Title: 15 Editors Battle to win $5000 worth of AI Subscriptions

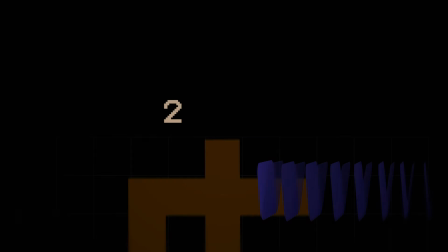15 editors battle to win Hicksfield subscriptions worth over $5,000. They have two rules: use the voiceover provided and use AI in the edit itself.
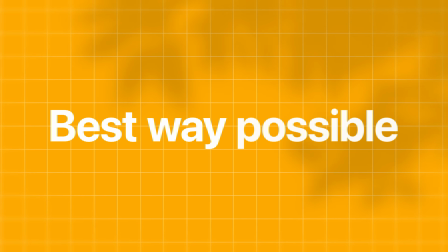Who's going to win and who integrates AI in the best way possible? And if you want to try out the tool they used, the link is in the description.
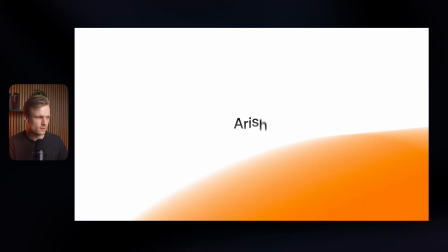Let's jump into it. The first one is Arish.
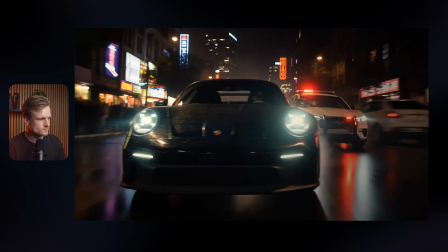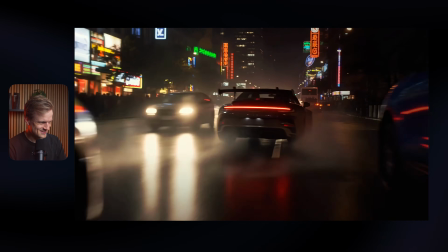What an action scene, right? Porsche 911.
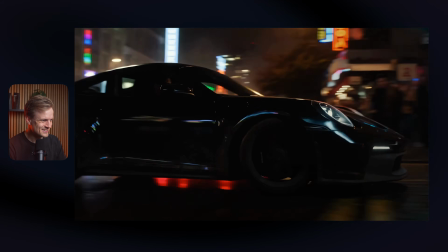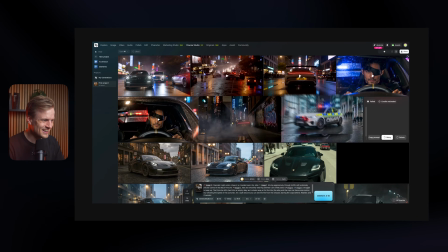This is Hicksfield. Hicksfield lets you turn static images into cinematic videos within seconds.
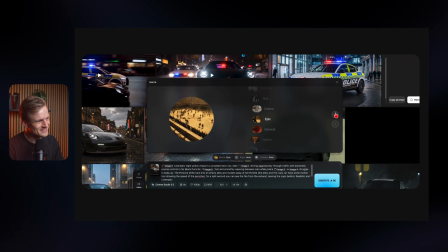You can transform real-life footage into Hollywood-level masterpieces, use it to create VFX shots like this,
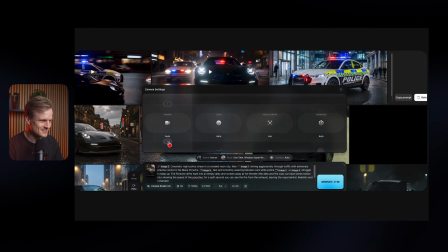and even add camera movements like zooms, pans, or rotation, all by the press of a button.
Wow.
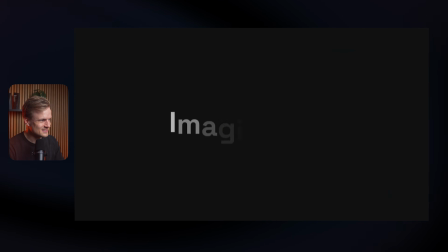With their broad range of apps, the only limitation is your imagination. Start creating with Hicksfield today.
Wow, that was so cool. I don't know what to expect, by the way, but like that scene at the beginning did drag me in. There's one big thing that I noticed. I don't know if you guys did the same, but the sound effect.
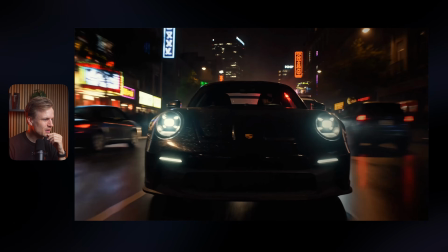I don't know what it is, but that really takes me out of it. I think maybe you use the standard sound effects, like the sounds that are under it, but they're like really like fading in, fading out.
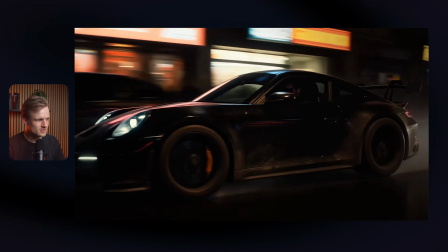And here it fades out, fades in again.
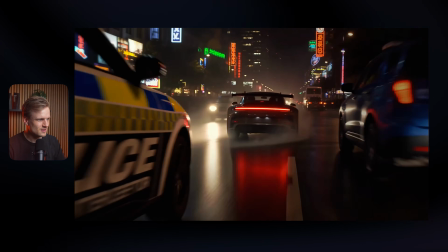I mean, but this was so dope. I mean, you can clearly see some AI quirks, right? Like the 911 badge, small things, but look how beautiful this shot looks. I think it's really cool. I think also the car chase scene is really dope. I think it was a bit too long in my opinion, but I like the concept because like basically show don't tell, right?
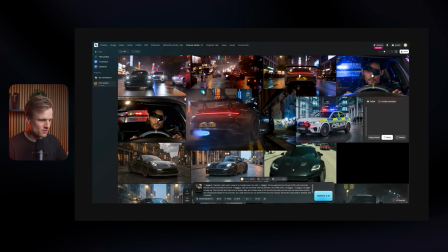After this, you really tell like the concept of the platform and really like explain the features here. But I think it's really cool that you started with this.
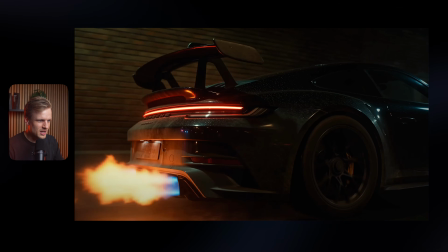I think some improvements with the scene, especially with the sound effects that really dragged me out of it, and some obvious AI quirks here and there, but that's not really your fault.
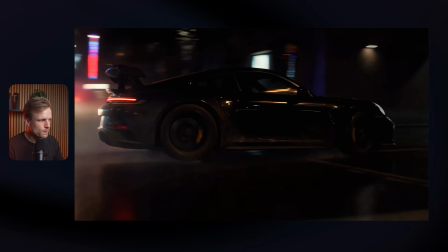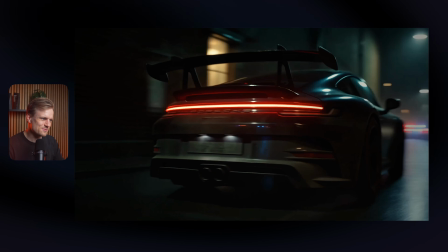That scene was so dope.
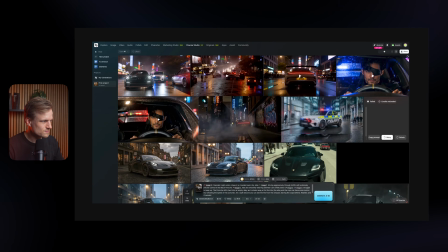This is Hicksfield. Hicksfield lets you turn static images into cinematic videos within seconds.
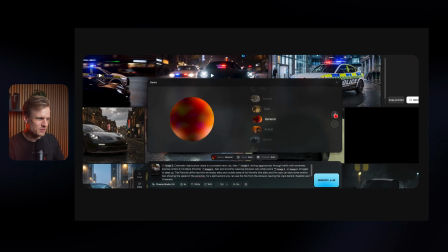You can transform real-life footage into Hollywood.
I'm almost thinking if it would have been better without that scene, or really short, like bam, bam, bam, and then like get into it.
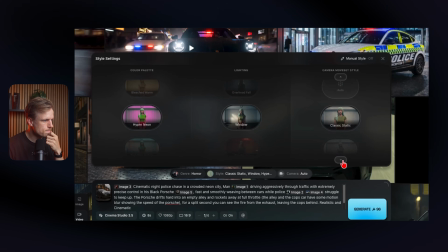Level masterpieces. Use it to create VFX shots like this, and even add camera movements like zooms, pans, or rotation, all by the press of a button.
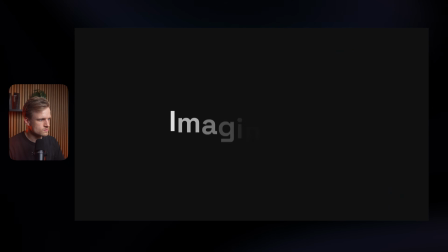With their broad range of apps, the only limitation is your imagination. Start creating with Hicksfield today.
Really cool though. Oh, what a first one. What are you thinking? Really cool style? I do agree. Nice animations also. Like a really solid edit, I would say. Very nice. Very good.
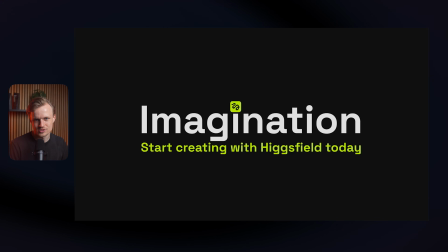Very nice. No more comments. It's nice. I think this also summarizes it a bit. Like it's not like super crazy. It's just solid. There are some things with the sound and the pacing in the beginning that I think can really be improved.
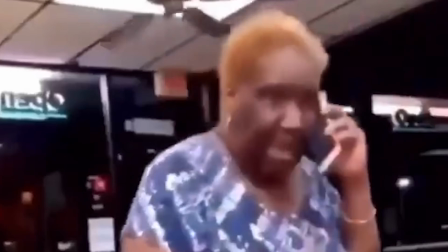Concept is very good, but the sound effects could have been better. Exactly. I think this is like a solid A. Again, I don't know the other edits.
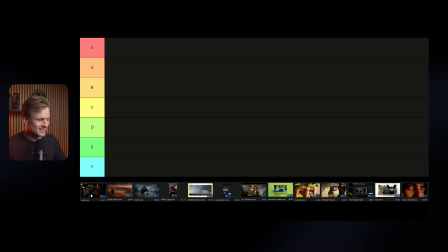I'm a bit blown away, but not like blown away. Like the edit is cool. I also love that you did the Porsche. I think that's always cool.
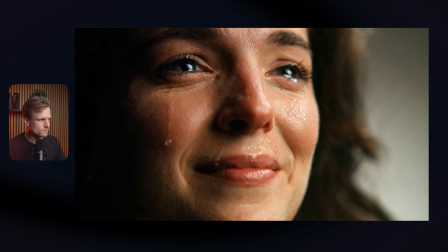So I'm gonna put you on A. And the next one is Edriel Media.
This is Hicksfield. Hicksfield lets you turn static images into cinematic videos within seconds.
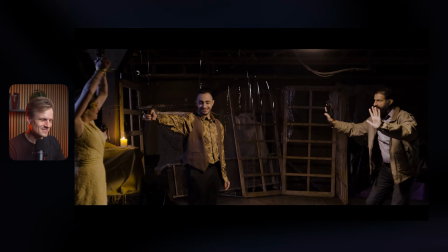You can transform real-life footage into Hollywood-level masterpieces.
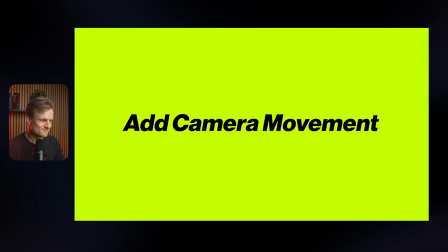Use it to create VFX shots like this, and even add camera movements like zooms, pans, or rotation, all by the press of a button.
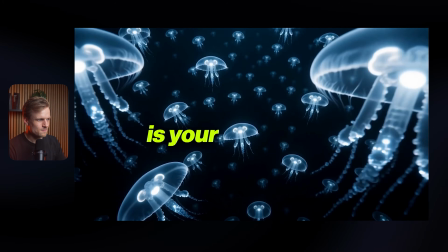With their broad range of apps, the only limitation is your imagination. Start creating with Hicksfield today.
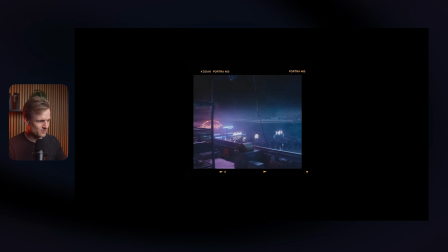Nice. I think you really captured the emotion with a lot of things, like these scenes, especially in the beginning.
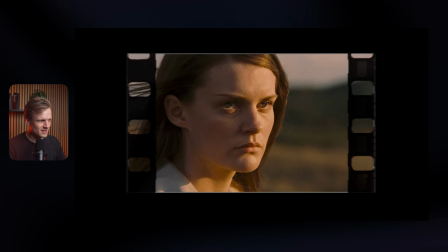I think this is so dope with the Kodak Portra to cinematic videos within, and then turning it to life seconds.
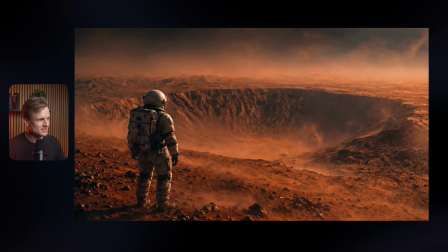I love that concept.
You can transform real-life footage into Hollywood.
I love the music too.
Level masterpieces.
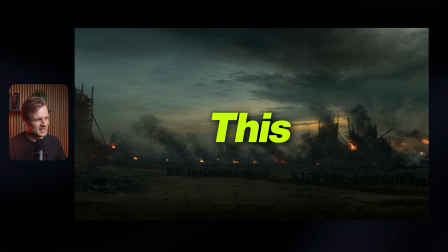Use it to create VFX.
It's really nice. With the text, it's also because of the colors of Hicksfield. This almost doesn't really fit the vibe. The cinematic, which you're like going for in the beginning, then this makes it almost a bit more like an Instagram reel because of the font color.